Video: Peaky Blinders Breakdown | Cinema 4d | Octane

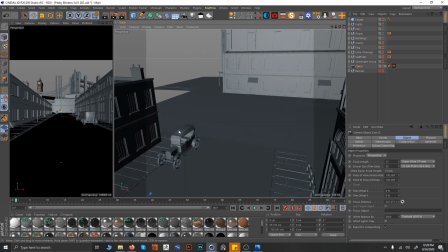(8:19)
So these were very popular that time, so I used the same thing. I wanted to go with the same kind of vibe, so I used these cars and created my own textures on them,
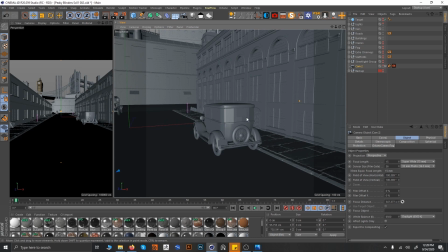(8:29)
because the free textures which are provided, they don't go exactly the way you want. So I saw many references of Peaky Blinder on Google,
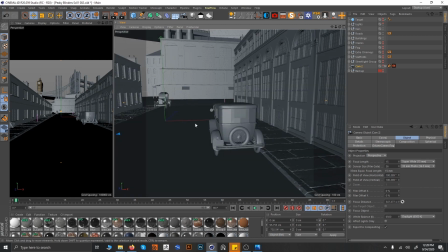(8:38)
and I saw references of Ford T and A model, and I figured out, yeah, this is the way to go. And cutting short of this, because I don't want this video to be too long, going to the cranes,
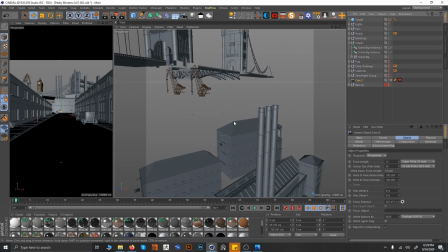(8:53)
I created one crane and instanced it twice and used it over two over here and one over here.
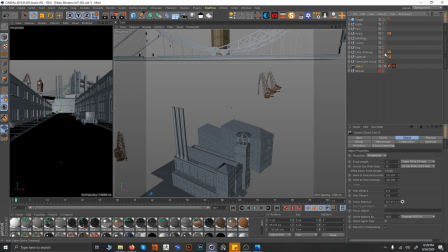(9:01)
Sorry. Added some extra chimneys.
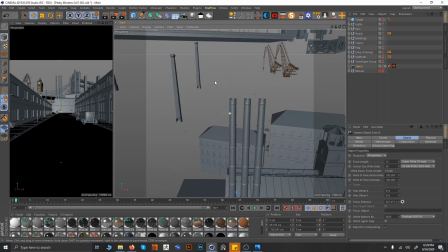(9:07)
Same, just picked this chimneys, just made some changes on top of them and just rotated them,
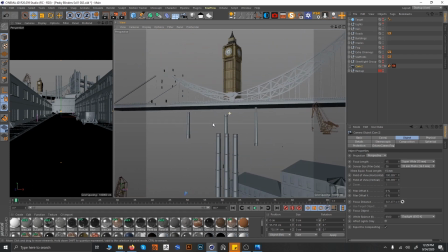(9:13)
giving them different scaling and rotation values.
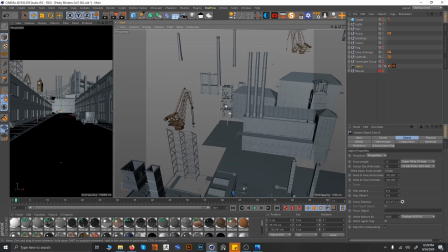(9:20)
Scaffolds. These are the ones which I wanted to see, because you see that kind of industrial era where all the construction was going on usually all the time.
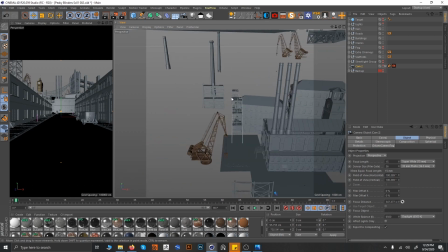(9:30)
So I wanted to have that construction kind of feel going on, like buildings are created, worked on and repaired, something like that going on.
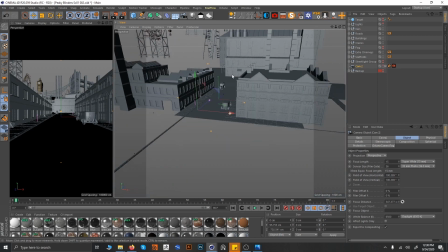(9:38)
So I wanted that. And these are the very good models I got of street lights.
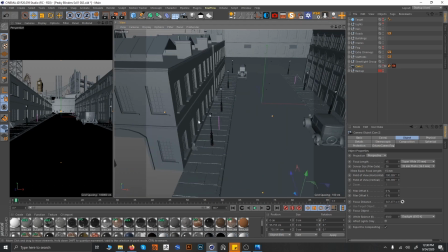(9:47)
These are the street lights.
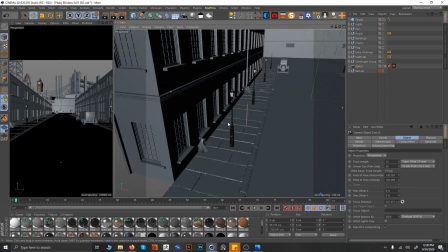(9:49)
So I thought, okay, I'm making a morning scene, street lights won't be lit and you won't be able to see it properly.
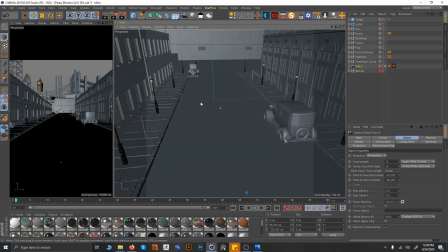(9:57)
But I didn't want people to see it totally clearly. They need to navigate the scene because this is a wide camera lens I'm using,
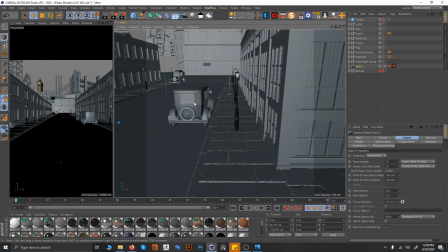(10:04)
and I'm telling them to know, okay, just go wild and see everything you can. Just zoom in and see whatever you can. There are many things which people should zoom in and see. You don't want everything to be detailed out, everything to be mentioned. Yeah, this is a street lamp, it is glowing.
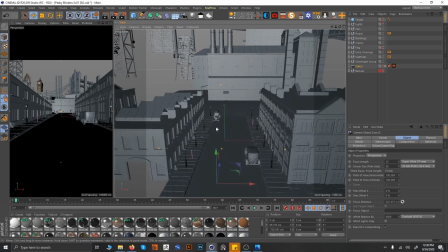(10:21)
Obviously this is a morning scene. I don't want everything to be glowing all the time.
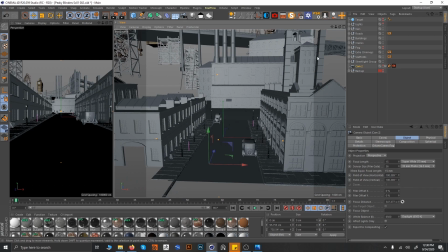(10:25)
So this was the whole scene I created for the without the textures.
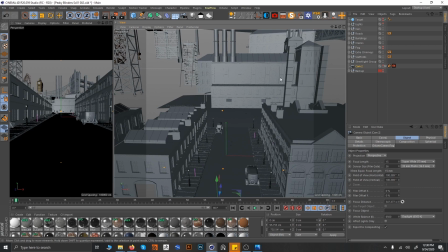(10:33)
So coming back to the texturing part right now, this fog is not the part of the whole modeling thing. Usually I create fogs at the end of creating and lighting the whole scene, and at the end I do fogs because they take huge amount of VRAM and huge amount of viewport space and everything, and they hang the whole scene.
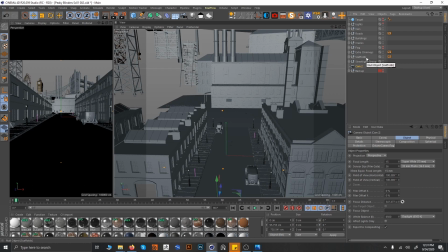(10:52)
So I try to play with them at the end of the scene because I don't want to slow down my scene or crash my scene altogether.
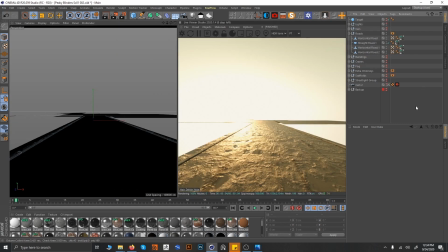(11:03)
So starting from the whole scene from scratch, as I explained, now I will be going with the textures. And for the texturing part, I just start with a basic daylight. I put an Octane daylight over there and just move the camera, move the light where I want over there,
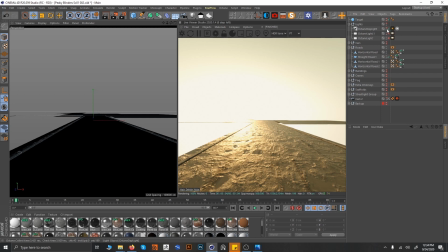(11:19)
this side, the light coming from this side, and I just keep it over there because it's not final. It's not necessary that it is going to be final. It's just that I just need a perspective of all the light is coming from and where this whole texture will look like. So I put a daylight over here. I'm not going to discuss these lights right now, right away.
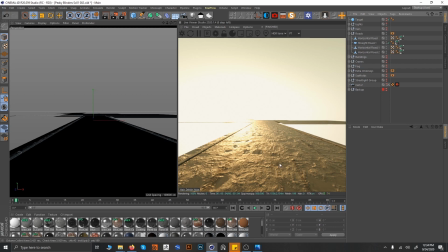(11:38)
So on the roads, I'd already told you that these are the roads made by the planes and everything.
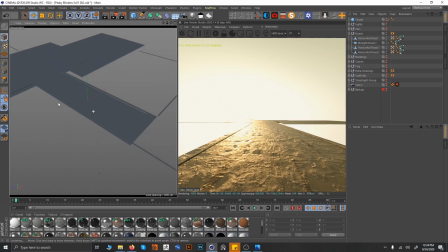(11:44)
Let's go inside the camera and see what it looks like.
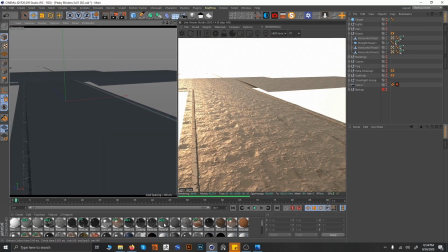(11:50)
So basically how I made this was using two materials, one a mud and a floor.
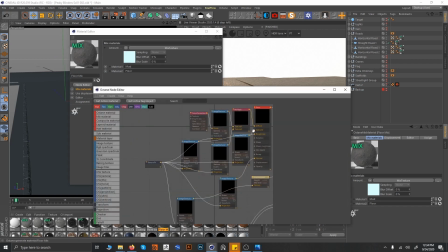(11:56)
So I will just go with you.
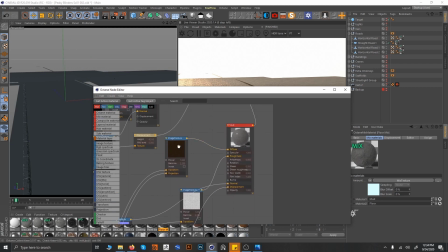(12:00)
This was a mud texture which I used. I got this mud texture from Quixel Mixer, and you can just download the Quixel Mixer. It is free, and whenever you just use the preset, the first preset is the wet mud preset.
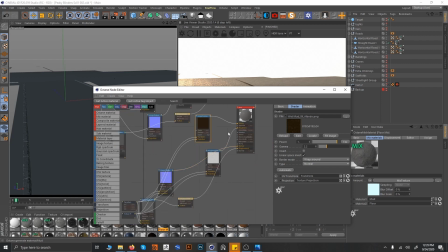(12:16)
You can just download in 8K resolution. It was very nice texture. It is a very well recommended app. So I used that, and I got these few maps.